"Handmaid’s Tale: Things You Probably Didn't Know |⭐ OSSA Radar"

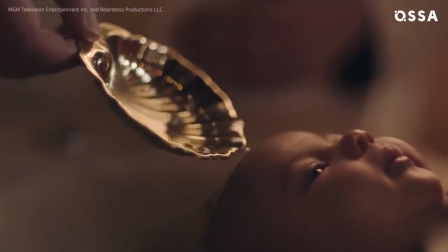494s
The teaser trailer of Season 3, which the channel Hulu showed at the Super Bowl,
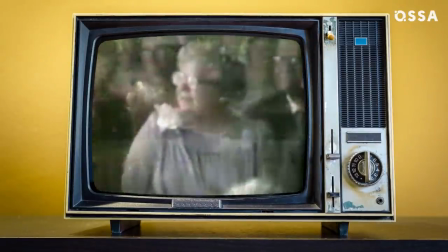498s
was inspired by President Ronald Reagan's "It's Morning Again in America" commercial back from his re-election campaign in 1984.
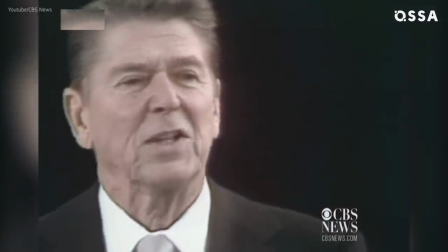505s
Actually, it even sounds like the narration being used in the spot is the exact same that Reagan himself read for his TV spot over 30 years ago.
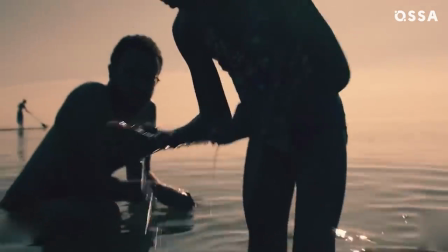512s
"It's morning again in America," he says.
"Today, more women will go to work than ever before in our country's history.
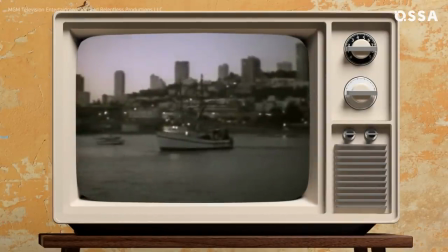519s This year, dozens of children will be born to happy and healthy families."
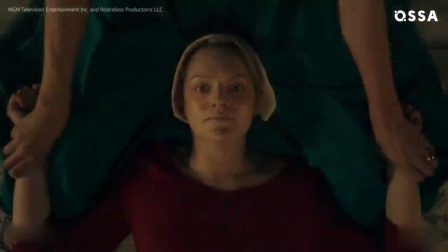524s
However, the teaser reveals that under the Gilead regime, it is the handmaids who produce children like some machines for men and women in power.
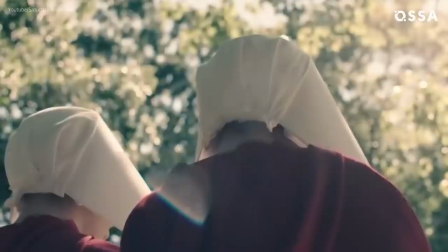531s
It is a dark reminder of the dismal state of women's sexual and social rights in the Republic of Gilead.
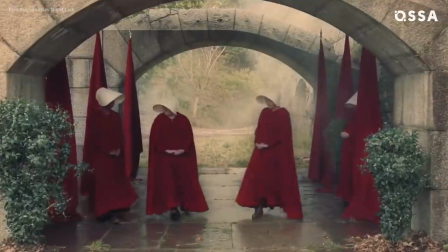536s
The symbolism of the colors. It's hard not to pay attention to the colors of the clothes that Gilead's inhabitants wear.
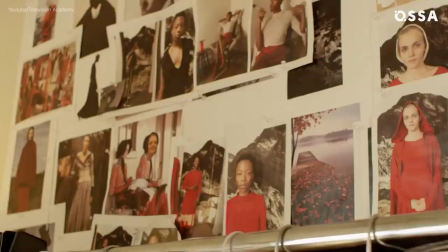542s
The red clothes of the servants that cover the body completely indicate the handmaid's fertility, echoing the color of menstrual blood.
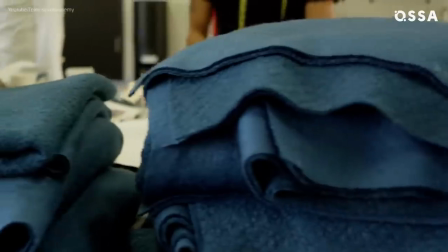549s
On the contrary, the wives wear blue clothes associated with the Virgin Mary, the Madonna, symbolizing their roles as mothers and also their belonging to the upper class.
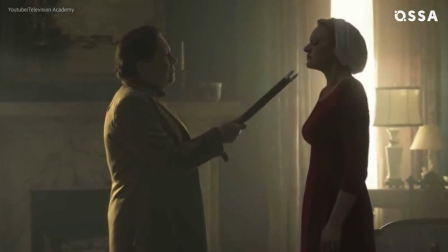558s
The aunts wear unremarkable brown clothes that makes us think of the Nazi uniforms.
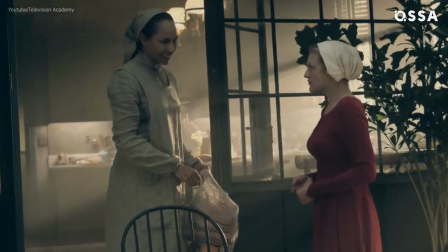562s
The Marthas, domestic servants running the homes, dress in green, a color associated with nature, but also cleanliness and health.
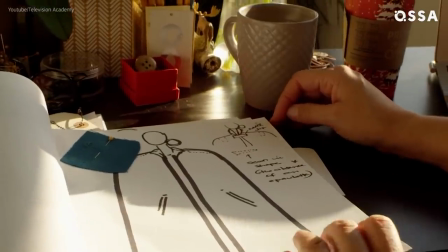570s
Different medical organizations frequently use green. According to Anne Crabtree, the costume designer, it was difficult to find the perfect red. "We went through a million different shades of red, and we knew that it had to match any skin tone and be beautiful. From a beautiful porcelain white Lizzie Moss to a beautiful chocolate Samira Wiley. Crabtree also designed the iconic bonnets the handmaids wear.
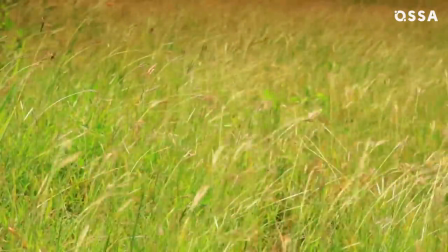591s
Their wings, which fit snugly on the head, held in place with magnets against the gusts of wind in Toronto, where the show is filmed.
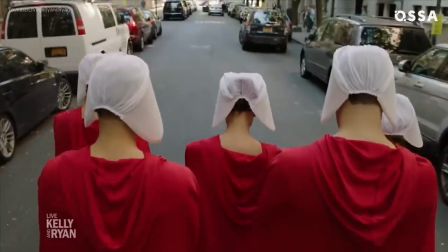598s
The wardrobe she created specifically for the show is so popular and recognizable that it's become one of the most widespread choices for Halloween costumes and protest marches.
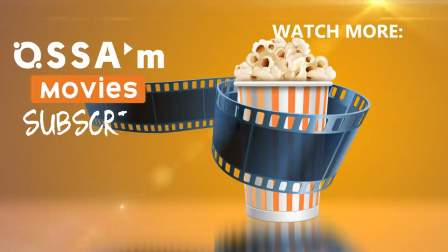607s
What surprised you the most? Let us know in the comments! Would you like to find out more interesting details and Easter eggs about your favorite movies and TV shows?
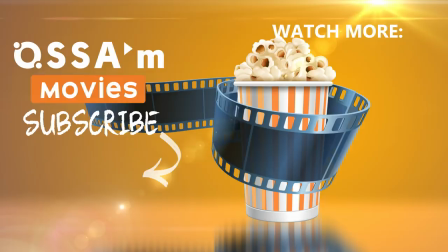615s
Subscribe to our new channel, Awesome Movies!